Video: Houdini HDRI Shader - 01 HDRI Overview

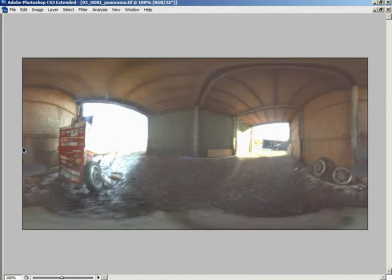So just very briefly to kind of recap, I guess, if you will, when we're dealing with X, we're dealing here with a 360 degrees rotation. So if we imagine this being 0, as we move from the very left to the very right, we're rotating through 360 degrees in longitude around the equator of our Earth.
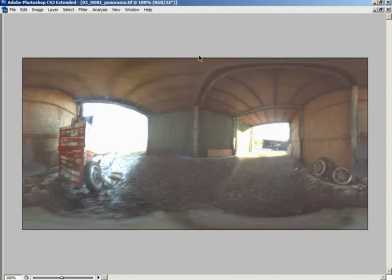As we move from the top to the bottom, that's 180 degrees that we're rotating through. We're going from facing all the way up, pointing directly up at the sky, all the way down to pointing directly down at that ground.
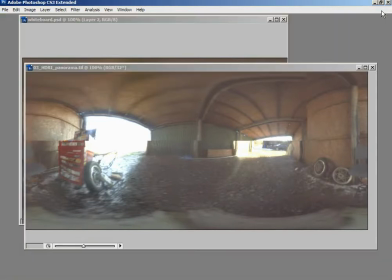And with this image now, we've now captured the light hitting a single point in space from every single direction,
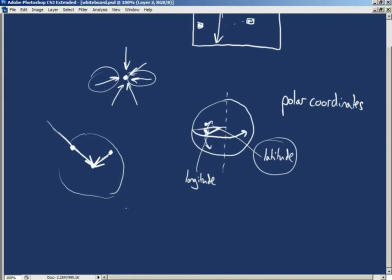obviously based on the resolution of our image, but we can imagine it being from every single direction. And that gives us a lot of information about our lighting. But as we mentioned a minute ago, we're dealing with a single point in space now.
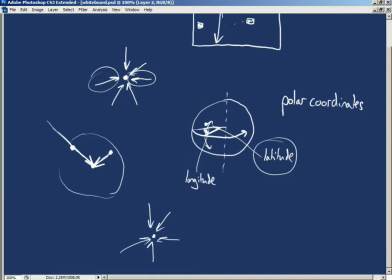We're not dealing with the true lighting information on our set. We're only dealing with the lighting information that was reaching a single point on our set. And you may think that this approximation of the light that's truly existent in a 3D
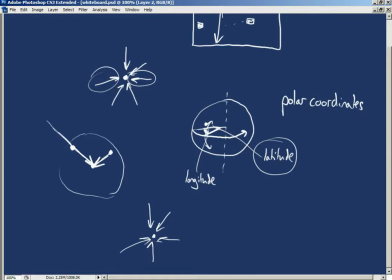environment down to the light reaching a single point just isn't going to be accurate enough for our needs. However, as long as the point that we choose to represent is roughly in the location of the CG object that we're going to be lighting,
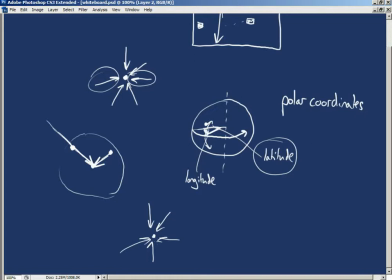that we want to integrate into the backplate, then we can actually quite easily trick the viewer into believing the lighting, and that's because the viewer only sees a 2D representation of the set. So let's actually grab back this guy. Here we go.
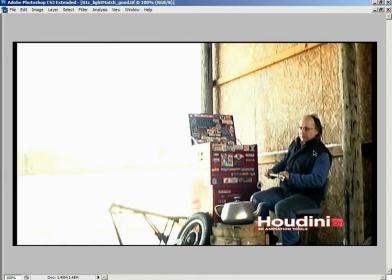So you can see that the viewer doesn't know about the 3D lighting on the set because the viewer is only ever shown what we show them. They are shown a 2D image as the camera saw our set. And because they're only shown a 2D image,
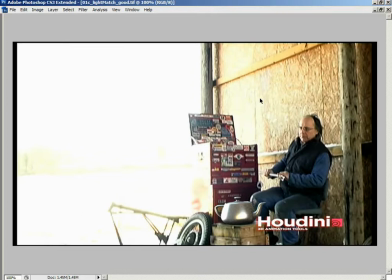they can't acquire all of the necessary information to prove whether the lighting on our CG object is 100% accurate or not. As long as the directions are roughly accurate, they're going to believe the lighting.
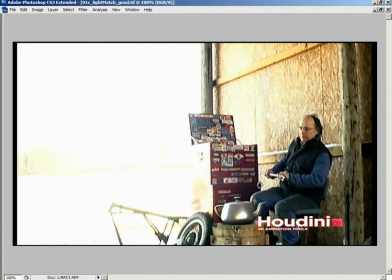Their brain is going to trick them into believing that that image is fine. There's nothing wrong with that image. And so as long as our point in space was roughly around where this teapot is, then the light information that was hitting that point,
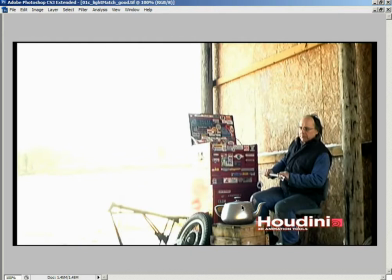if we then generalize and say, well, the direction of lighting hitting that point was the direction of lighting hitting any point in this general area, and we use that for our lighting, it's going to trick the viewer. The viewer is going to believe that the lighting they're seeing is correct because of the fact that the direction of the lighting overall is correct for our scene.
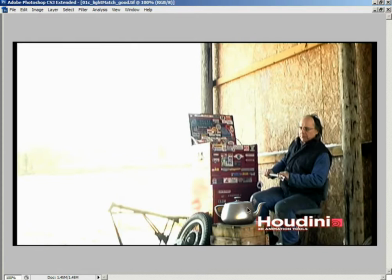The very slight positional differences we get aren't correct, but the idea of light being very strong coming in from the left and hitting this side of our object, well, that's the same whether we measured the light from this point or a point over here or a point up here.
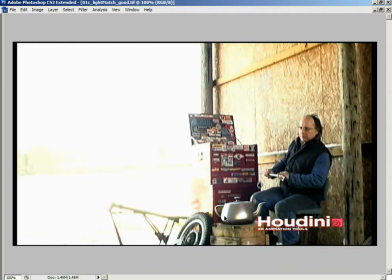And the idea of light coming in from off camera and hitting this side of the object as it is other objects in our scene, again, is correct, even if our position is slightly offset. So as long as the general lighting direction approximately matches the lighting that's in our set,
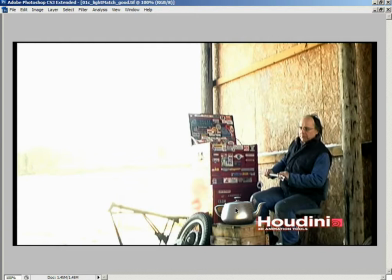that's all that we need to trick the viewer into believing the lighting that's hitting our object. So that's a look at HDRI, how we'd go about mapping direction of lighting into a 2D image. But how do we create that image?
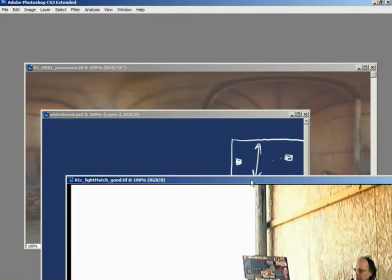How do we go about generating an HDRI that looks something like this?
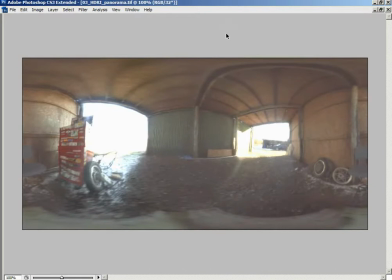Well, much of the workflow still used today for generating HDRI panoramas, also referred to as light domes, for use in image-based lighting, comes from the workflows and the techniques that were presented by a man named Paul Debevec.